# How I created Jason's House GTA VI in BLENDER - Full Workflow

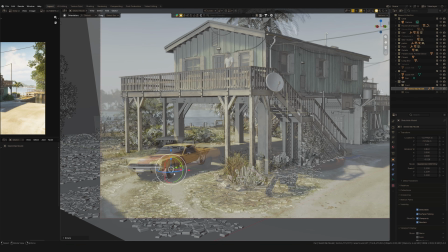[16:40]
Obviously, I couldn't find the exact same car model, but I found something usable on Sketchfab.
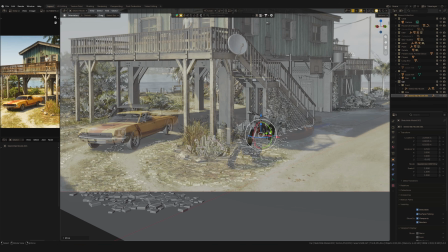[16:47]
I leave the links to these models in the description too. So I place them to match the reference, again walking through the camera view.
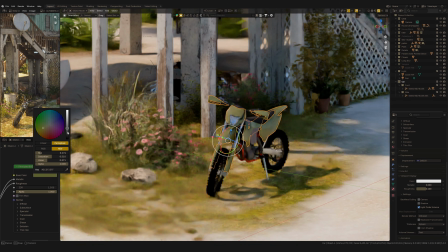[16:56]
But the problem is these models don't quite match the color of the scene.
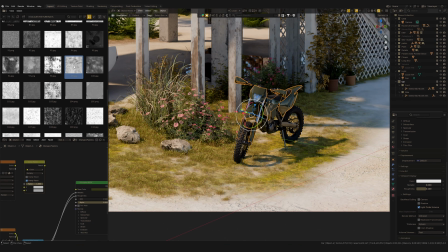[17:02]
So I quickly repaint the motorcycle and add some dirt textures just so it doesn't look brand new,
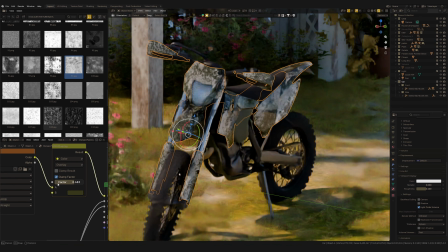[17:11]
more like something that actually gets ridden every day.
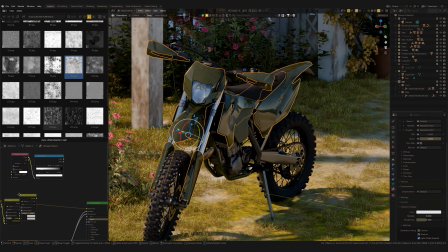[17:16]
The car was also just paint white,
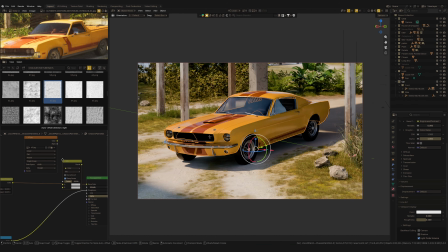[17:20]
so I repainted its textures to the color I wanted in Krita.
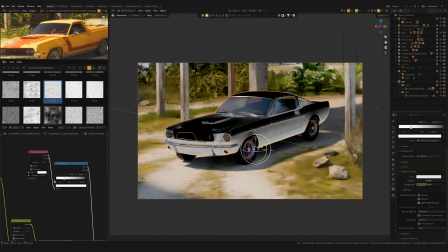[17:26]
And I add dirt textures there too, because a car can't look spotless,
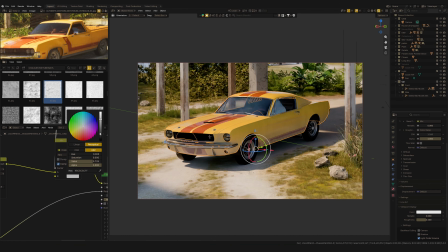[17:33]
and I also add ambient occlusion to every element, especially the wheels.
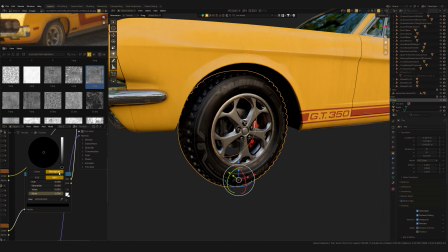[17:39]
The wheels I actually ended up swapping out later for something more interesting and better looking.
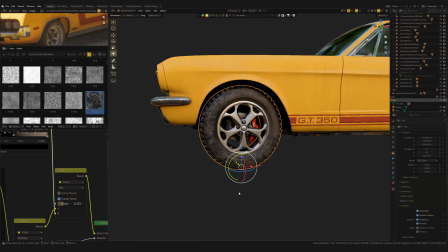[17:48]
And also I pushed ambient occlusion pretty heavy on them too,
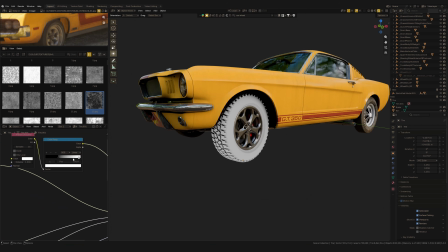[17:53]
so it reads like a car that gets driven every single day, not one sitting in the showroom.
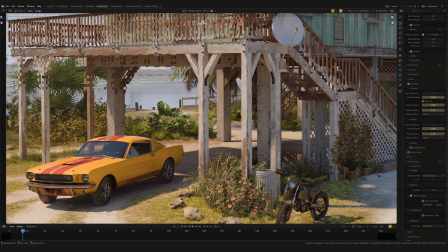[18:03]
Well, at this point everything's basically ready to render, but it's still too early to save the final image.
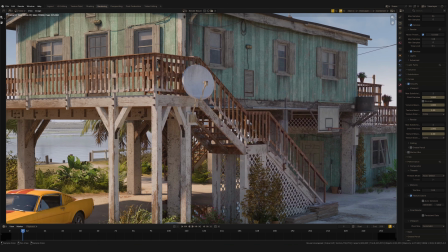[18:11]
There is a bit more work to do, and I need to balance the whole image out.
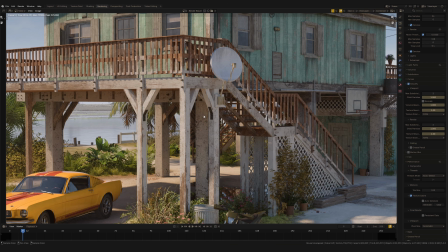[18:17]
Right now there are a bunch of objects in the scene whose color and tones just don't sit right yet.
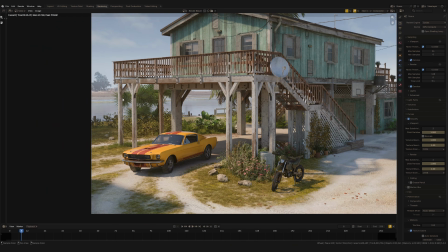[18:24]
And sure, I could spend a ton of times fine-tuning materials and adjusting colors directly on the model,
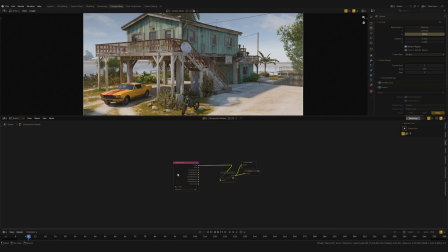[18:32]
but there is an easy way to handle this. So I switch to the compositing.
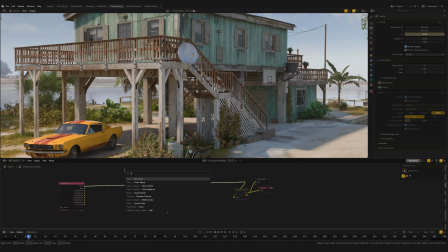[18:38]
Before rendering, I already enabled Cryptomatte layer, and this is exactly where it comes in.
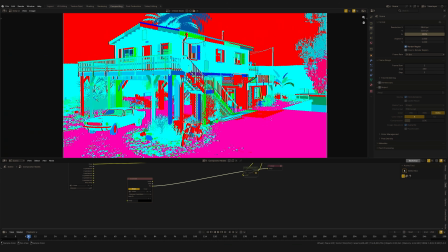[18:44]
It looks like this, a bunch of colored blotches,
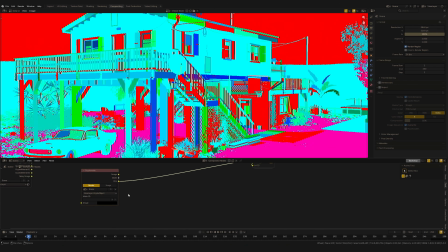[18:48]
but the point is Cryptomates hold information about literally every single object in the scene.
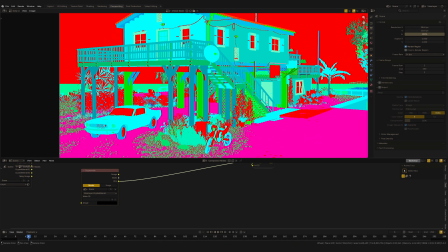[18:55]
I also saved material information into this Cryptomatte. So what does this actually give me?
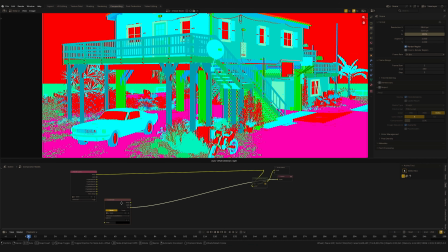[19:02]
By selecting Cryptomatte materials, I can instantly turn any material into a mask.
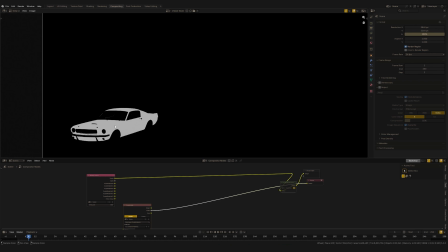[19:08]
All I have to do is click on whatever I want, say this car, and boom, I've got a mask for this exact material.
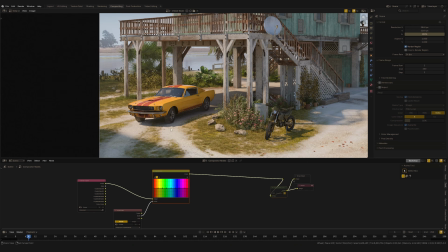[19:17]
From there, I can do pretty much anything. Say I want to adjust this color, this car color.
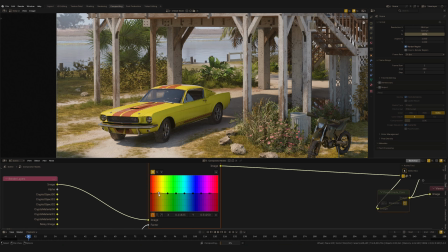[19:26]
On the render it looks a bit more bright and I don't love the tone. So using hue correct, I can quickly bring it to the right tone that I actually want. This is way easier than doing the same things in 3D.
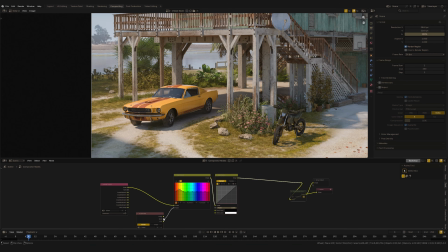[19:41]
So in 3D, what really matters to me is getting the color into the right range,
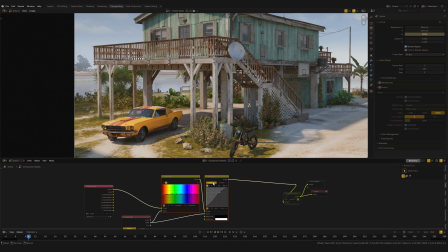[19:47]
and then fine-tuning is precisely so much easier with Cryptomatte in compositing.
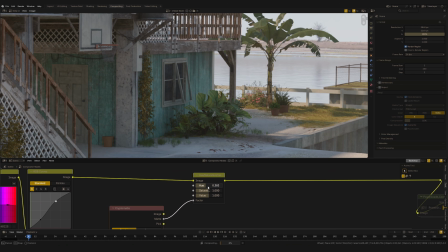[19:54]
So using Cryptomatte in Blend, I can pull a mask from any object or material and quickly correct the color or tone for that specific things.
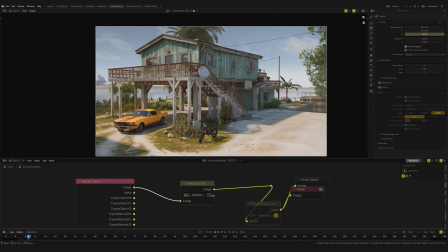[20:05]
Basically do whatever I need, and it's honestly faster than doing the same adjustments back in the 3D scene.
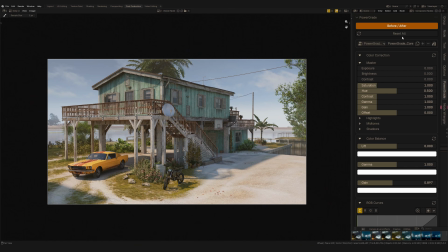[20:14]
Once I've balanced out all the colors and objects in the scene, I move on to the final post-processing post-production stage.
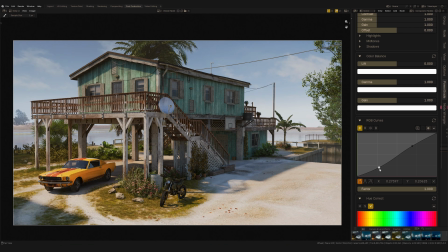[20:23]
For this, I use my own add-on, PowerGrade.
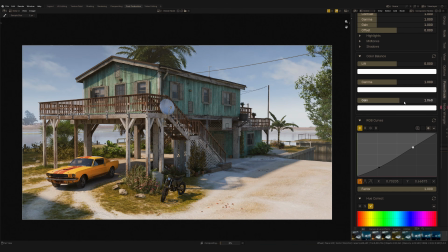[20:26]
It lets me do professional color correction, color grading right inside Blender, no external software needed. Here I'm doing more of global paths on the image, boosting the brightness on the yellow tone in the scenes,
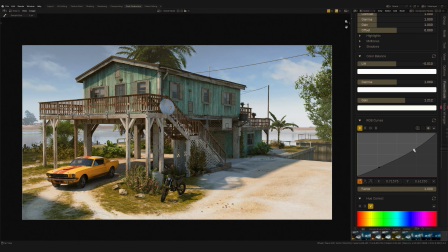[20:44]
since I feel like the sun should read a bit warmer.